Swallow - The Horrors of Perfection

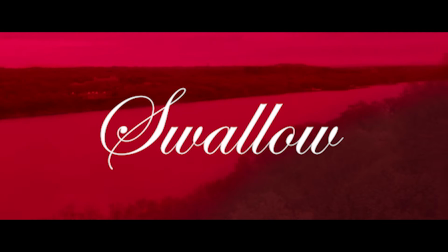Every year, there are films that seep through the cracks and become lost to general audiences, failing to garner the widespread attention that films of their quality deserve.
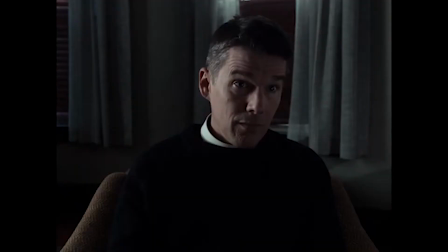Examples from 2019 are Under the Silver Lake and Dark Waters. 2018 gave us First Reformed, Annihilation, and Burning.
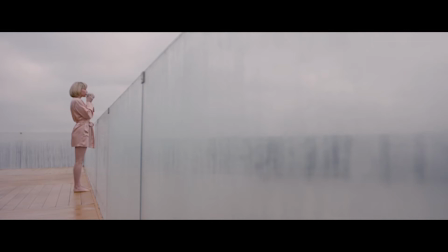In the year 2020, Swallow has become that forgotten film, and through the month of October, I can confidently call Swallow my favorite film of the year.
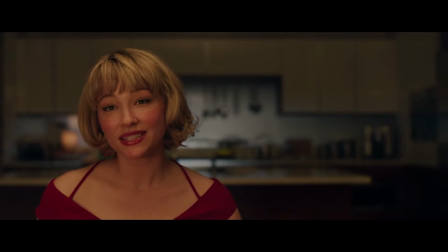So let's talk about it.
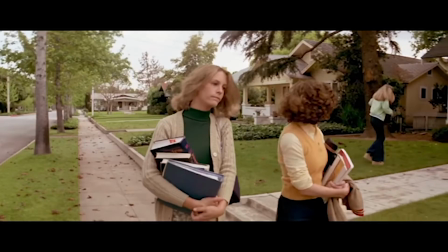It follows a young woman named Hunter and her layered struggles, most notably with Pica, a disorder characterized by compulsions to eat objects with little to no nutritional value. In recent times, what general audiences expect from horror and thriller films has changed. Franchises like Paranormal Activity, The Conjuring, and The Purge have redefined the genre.
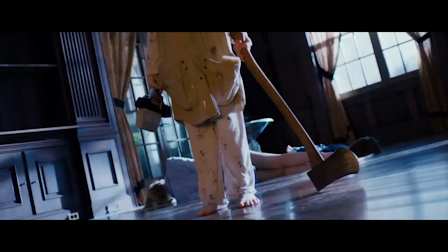Jump scares and ungrounded paranormal settings are what is popular. And while I've had many great experiences with these types of movies, a personal favorite of mine being Sinister,
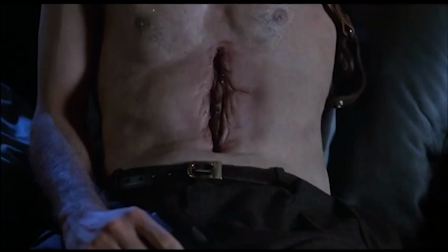the slower and more physical horror that classics like John Carpenter's The Thing and David Cronenberg's Videodrome are notorious for is a great change of pace. And in Swallow, that bodily horror popularized in the 80s is present, albeit in its own unique way.
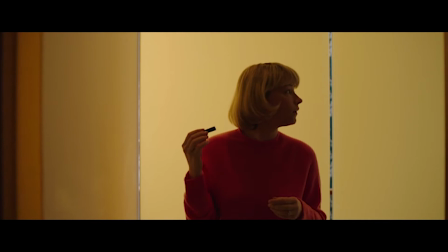If you've seen the film, or even just clips from the movie, the physical and bodily horror elements don't need much explanation.
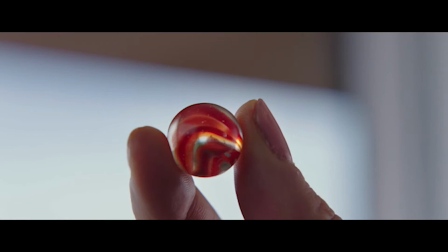Watching Hunter consume objects such as marbles, pins, and the like is sensationally disturbing.
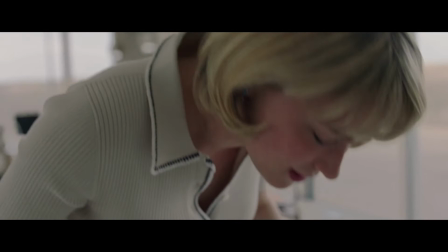It immediately puts you in a vicarious state, imagining the harm and the pain the object could be causing to the inside of her body.
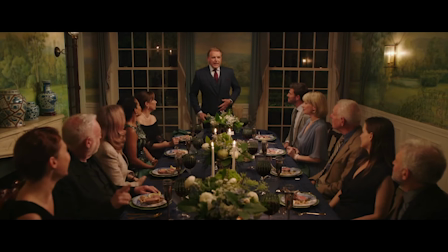And when you start to consider the setting of the story and the demographics of our characters, it becomes even scarier. here.
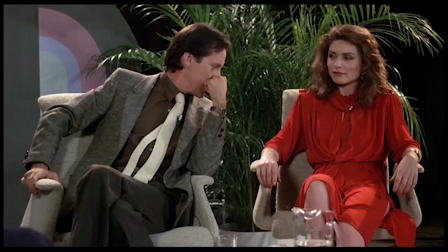The Thing takes place in a remote outpost in the harsh weather of Antarctica. Its setting is hardly conventional relative to everyday life, not to mention the monster from space.
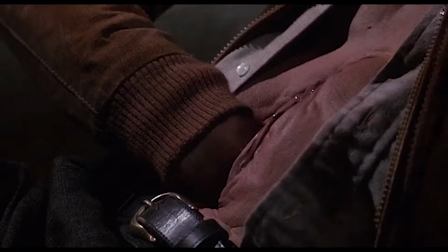And while Videodrome is more grounded in where it takes place, it's not so grounded in its surrealist and hallucinogenic story.
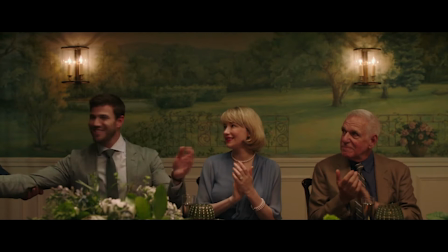What stands out about Swallow relative to these two films is its real world feel. The film opens to seemingly normal upper class individuals doing normal things.
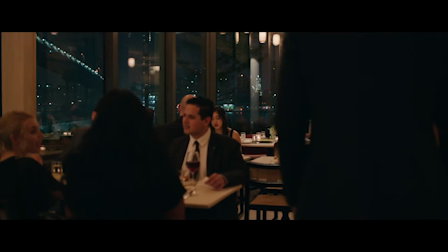Everything about Swallow seems rather conventional, to the point where if you were watching it without any context, you may not even expect it to be a horror thriller at all.
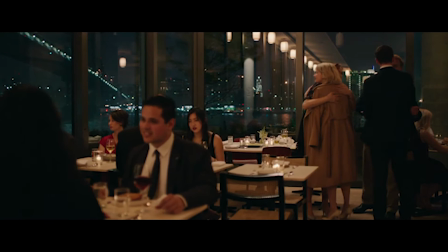The story, setting, and characters feel like they take place in our world, even if you can't relate specifically to them.
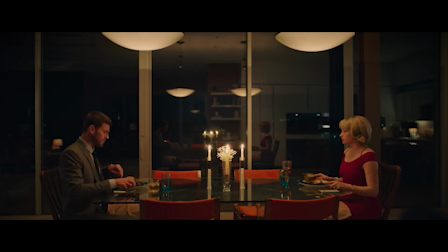So what subsequently follows, at least to me, becomes all the more chilling. And if you were to focus on just these elements, Swallow is disturbing enough.
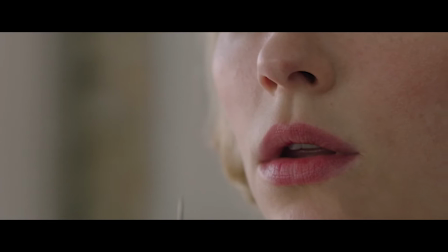However, to me what makes the film so great is how it uses the physical horror and thriller elements to reveal the true horror of the story. While listening to their inspiration for the film, first-time director Carlo Marabella Davis, who also wrote the screenplay, references his grandmother. He shares that she was a housewife in the 1950s that developed ritualistic coping techniques, like excessive handwashing, over the course of an unhappy marriage.
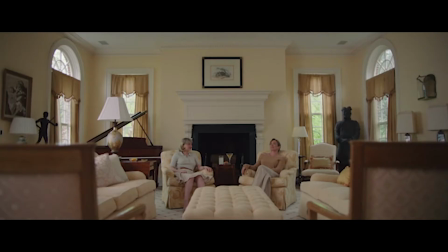Marabella Davis goes on to describe how she was eventually institutionalized by her husband, and even lobotomized for compulsions.
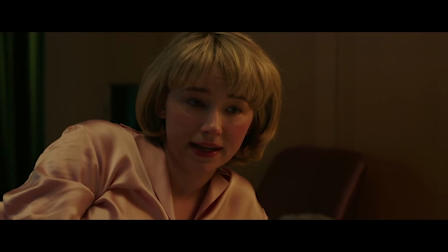Knowing this, the earlier settings in the film begin to make a lot of sense. Hunter's character plays as a token of the 1950s-era American woman.
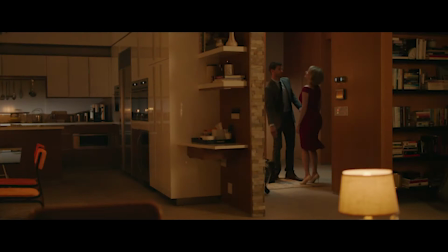Her demeanor is submissive, living as a homemaker seeking to please her husband. Even her attire reflects this.
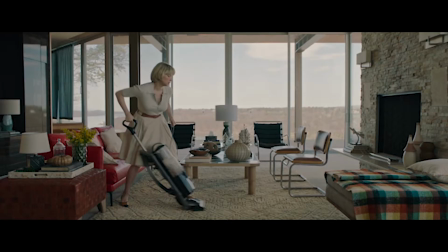She can be seen wearing colorful outfits, specifically dresses. Her role is to remain home and take care of the house while he goes to work to make a living for them.
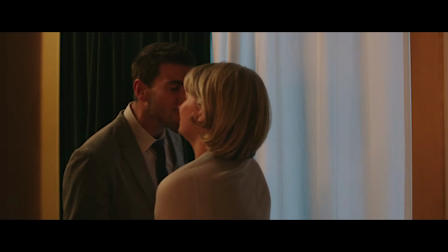Now, on its surface, there isn't anything inherently wrong with a traditionalized domestic relationship.
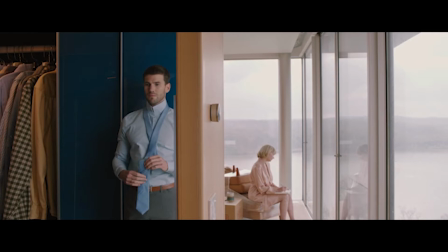However, when you begin to look at how Hunter is treated by her husband and his parents, the glossy and idealized glow that their relationship may initially convey begins to break down.
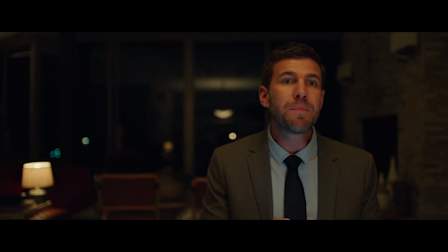Every character's true self starts to show. Richie, Hunter's husband, is short-tempered and neglectful.
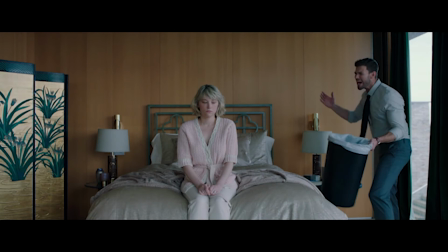He fails to provide her the care and understanding that healthy relationships have, instead defaulting to outbursts that transcend into emotional abuse.
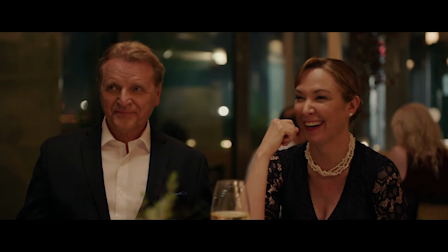Hunter doesn't seem to be his main priority, and work is always taking precedent. These toxic traits are true of Richie's parents as well.
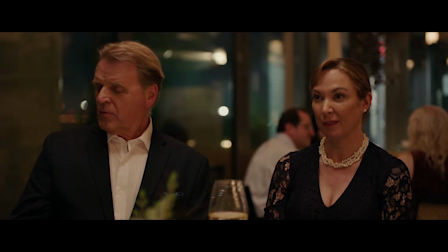In an early scene, Hunter is trying to tell a story and is rudely interrupted by Richie's father to begin speaking with Richie.
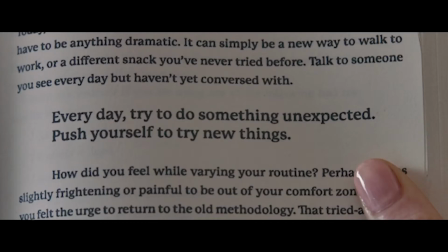In a scene shortly thereafter, Richie's mother suggests to Hunter that she grow her hair out because Richie loves women with beautiful, long hair.
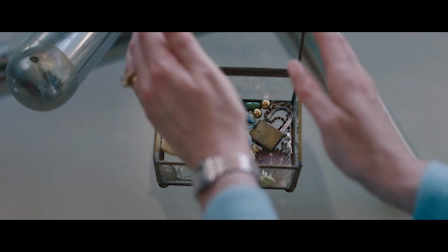And it's no coincidence that what follows those two scenes is our first exposure to Hunter's compulsion, manifesting itself to the degree where she's compelled to eat a marble.
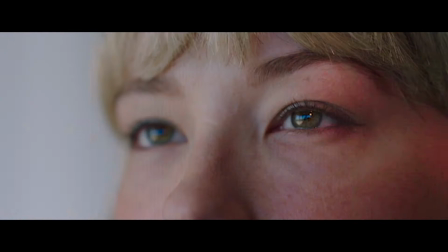The sequence is slow and methodical. She slowly opens the glass box and retrieves the object, staring at it with a look of intrigued innocence. And when she finally puts it in her mouth and swallows, she smiles in satisfaction. This action is cathartic for her.
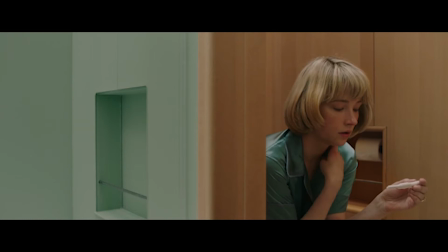Now early on in the film we learn that Hunter is pregnant, and this plays an important role later in the story.